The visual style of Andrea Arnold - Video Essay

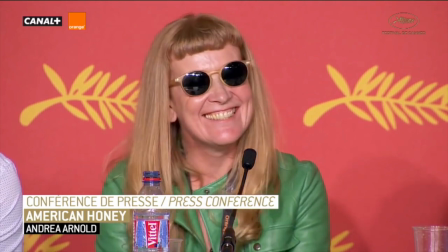0:03 Andrea Arnold is a British director of four feature films, with a fifth on its way.
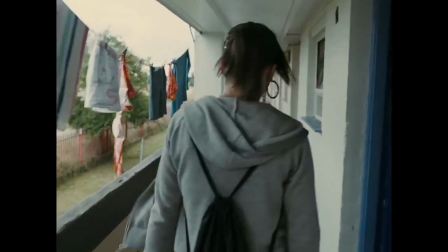0:07 The two I will be focusing on for this video essay are Fish Tank and American Honey.
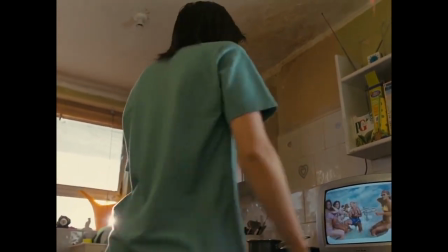0:12 Fish Tank follows a 15-year-old troublemaker named Maya, who lives in a housing project and becomes close to the boyfriend of her uncaring mother.
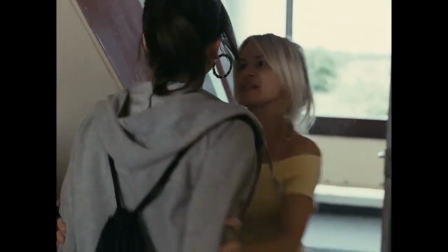0:21 She dreams of escaping the housing project and becoming a dancer.
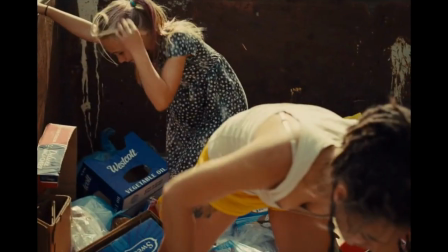0:28 American Honey is the story of Star,
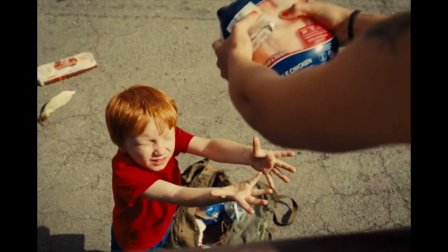0:30 a girl who abandons her poverty-stricken life of searching through bins for food and caring for two younger siblings in pursuit of the American dream.
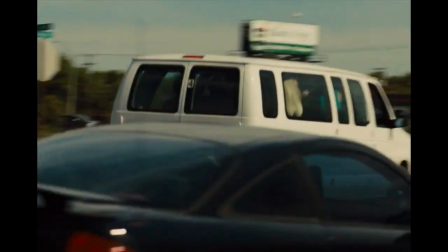0:38 This leads her across country with a group of people in similar situations to her own as they sell magazine subscriptions door to door.
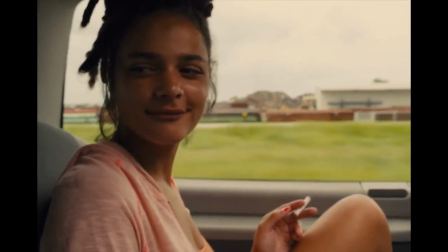0:46 Her films tend to tell stories of often unseen members of society,
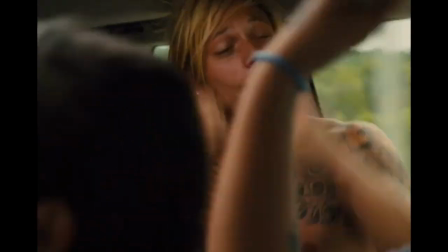0:50 usually following a character's struggle to break free from their uninspiring lives and find their way in the world.
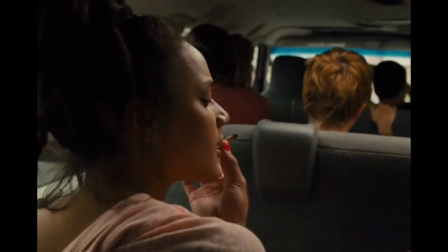0:55 This examination of the lives of lower-class people has seen her films be labelled as social realism.
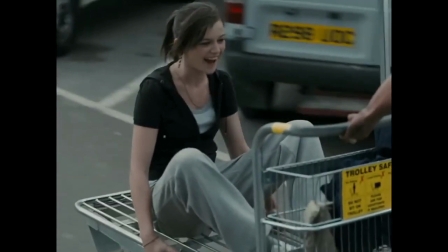1:01 And all of her films explore social realism by way of representing life in the lower classes as a form of social and political commentary.
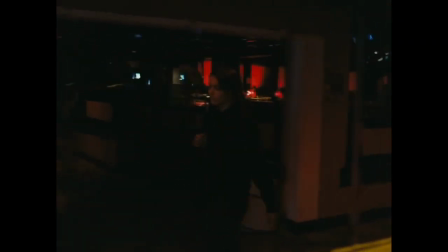1:11 She's a loyal director to her crews and works with the same people across the majority of her projects.
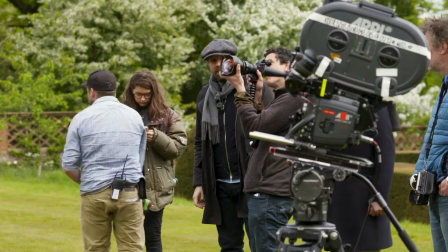1:16 One such person is her director of photography, Robbie Ryan. Aside from Fish Tank and American Honey, they've worked together on her Oscar-winning short film Wasp,
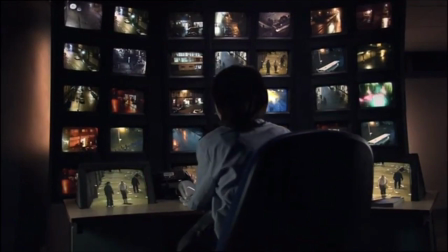1:25 her debut feature Red Road, and an adaptation of Wuthering Heights.
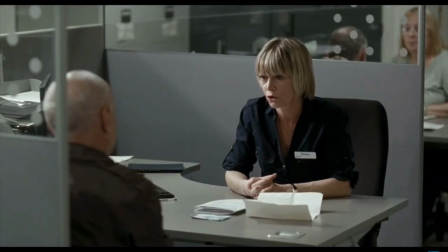1:30 He has also worked with director Ken Loach on films such as I, Daniel Blake, and he was Yorgos Lanthimos' cinematographer on The Favourite.
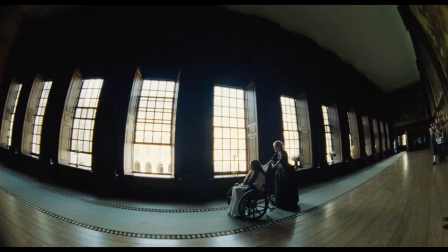1:37 He is known for his ability to shoot using only natural light, although he adapts his style to suit the needs of whichever director he is working with.
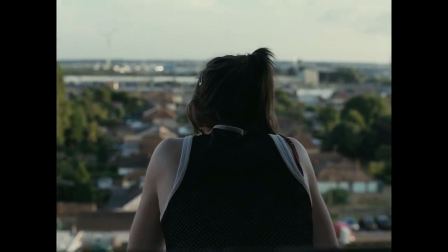1:45 When shooting with Andrea Arnold, this means adopting a 4:3 aspect ratio, which is Arnold's favourite.
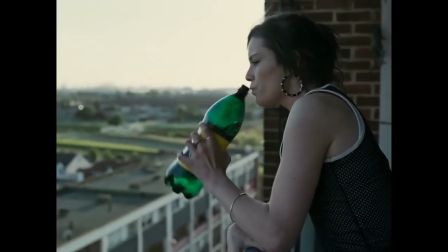1:51 The narrow frame focuses the viewer's attention on the action and stops them from being distracted by less important information on the edge of the screen.
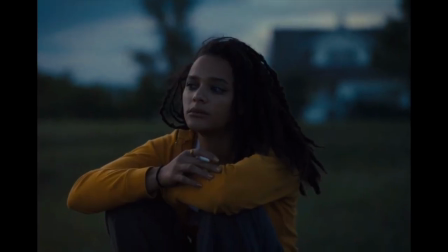1:59 In a film like American Honey, it's especially interesting in that by framing in 4:3,
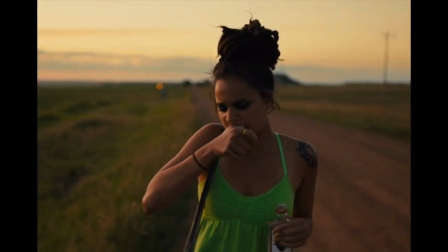2:04 she is cropping out vast landscapes in favour of feeling close to the characters.
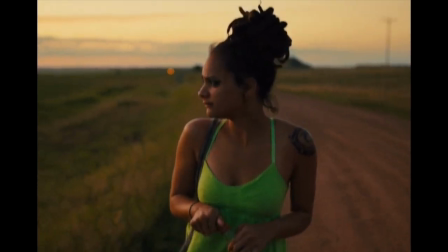2:08 It creates the impression of characters being figuratively trapped in this confined and claustrophobic framing.
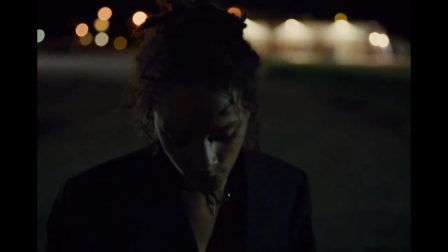2:14 It's a portrait frame which is perfect for showing a single character, and since her films always follow one main protagonist,
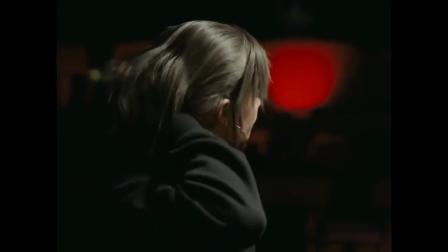2:21 this highlights that character as the most important by allowing them to dominate this space.
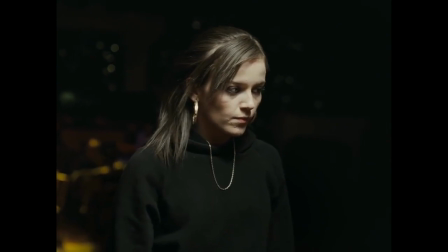2:26 In her words, it gives them real respect and importance. It's a very human frame.
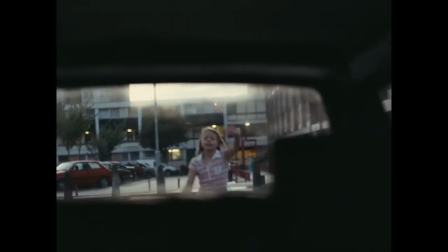2:32 Similarly, her films are always shot from only one character's perspective,
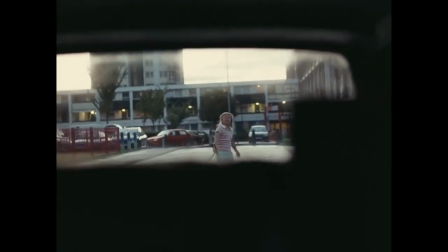2:36 again lending to this feeling of intimacy and one where an audience can live vicariously through the protagonist's experiences.
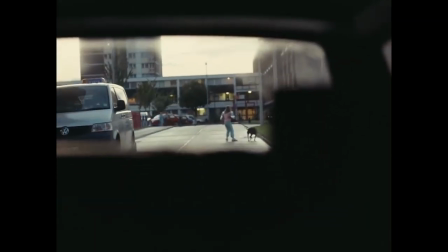2:43 Robbie Ryan says, "We never see any of the other characters on their own. Everything is seen from Maya's perspective."
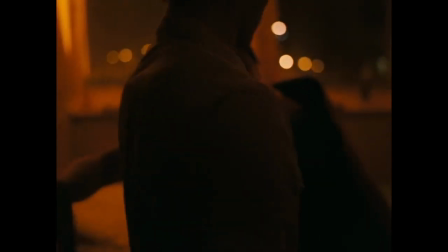2:50 This in itself gives this idea of reality, in a way the viewer is placed as the character of Maya.
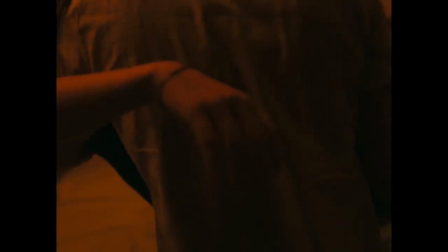2:56 Like this scene, where Connor puts Maya to bed.
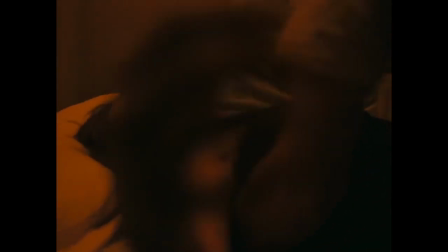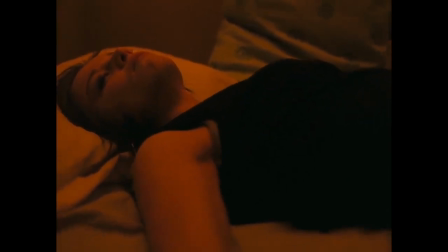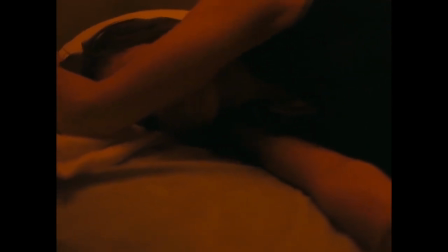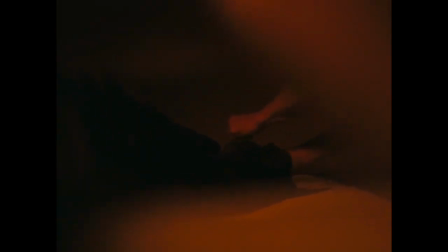We see POV shots taken through Maya's arm, and we can hear Connor's breath.
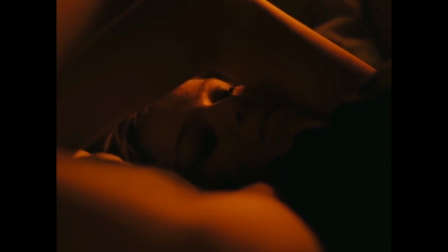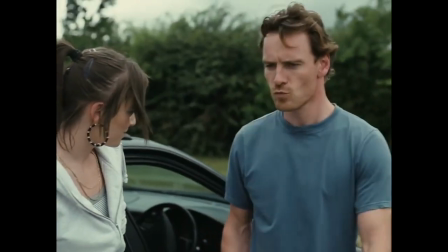3:33 This works alongside the use of handheld camera, keeping the camera close to the characters and moving between them,
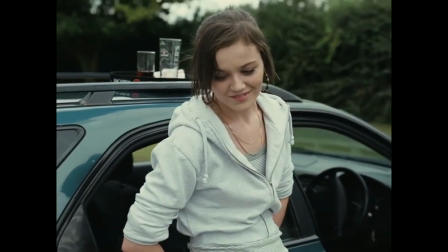3:39 making the viewer feel part of the scene, much like in a documentary film.
But you can't dance this fast.
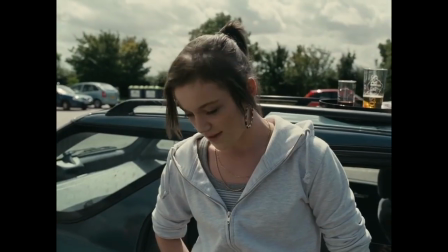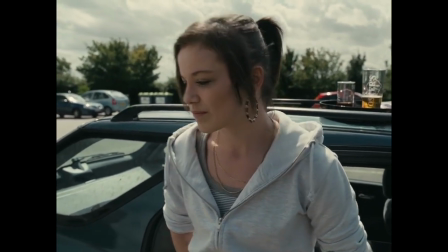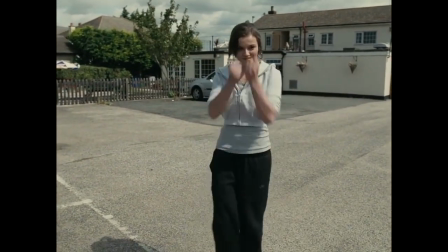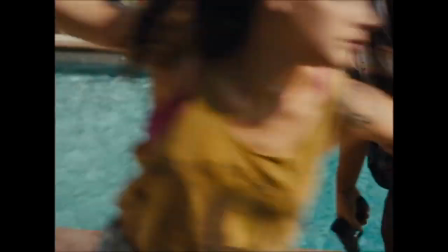4:02 You got towels? Let's get in the pool.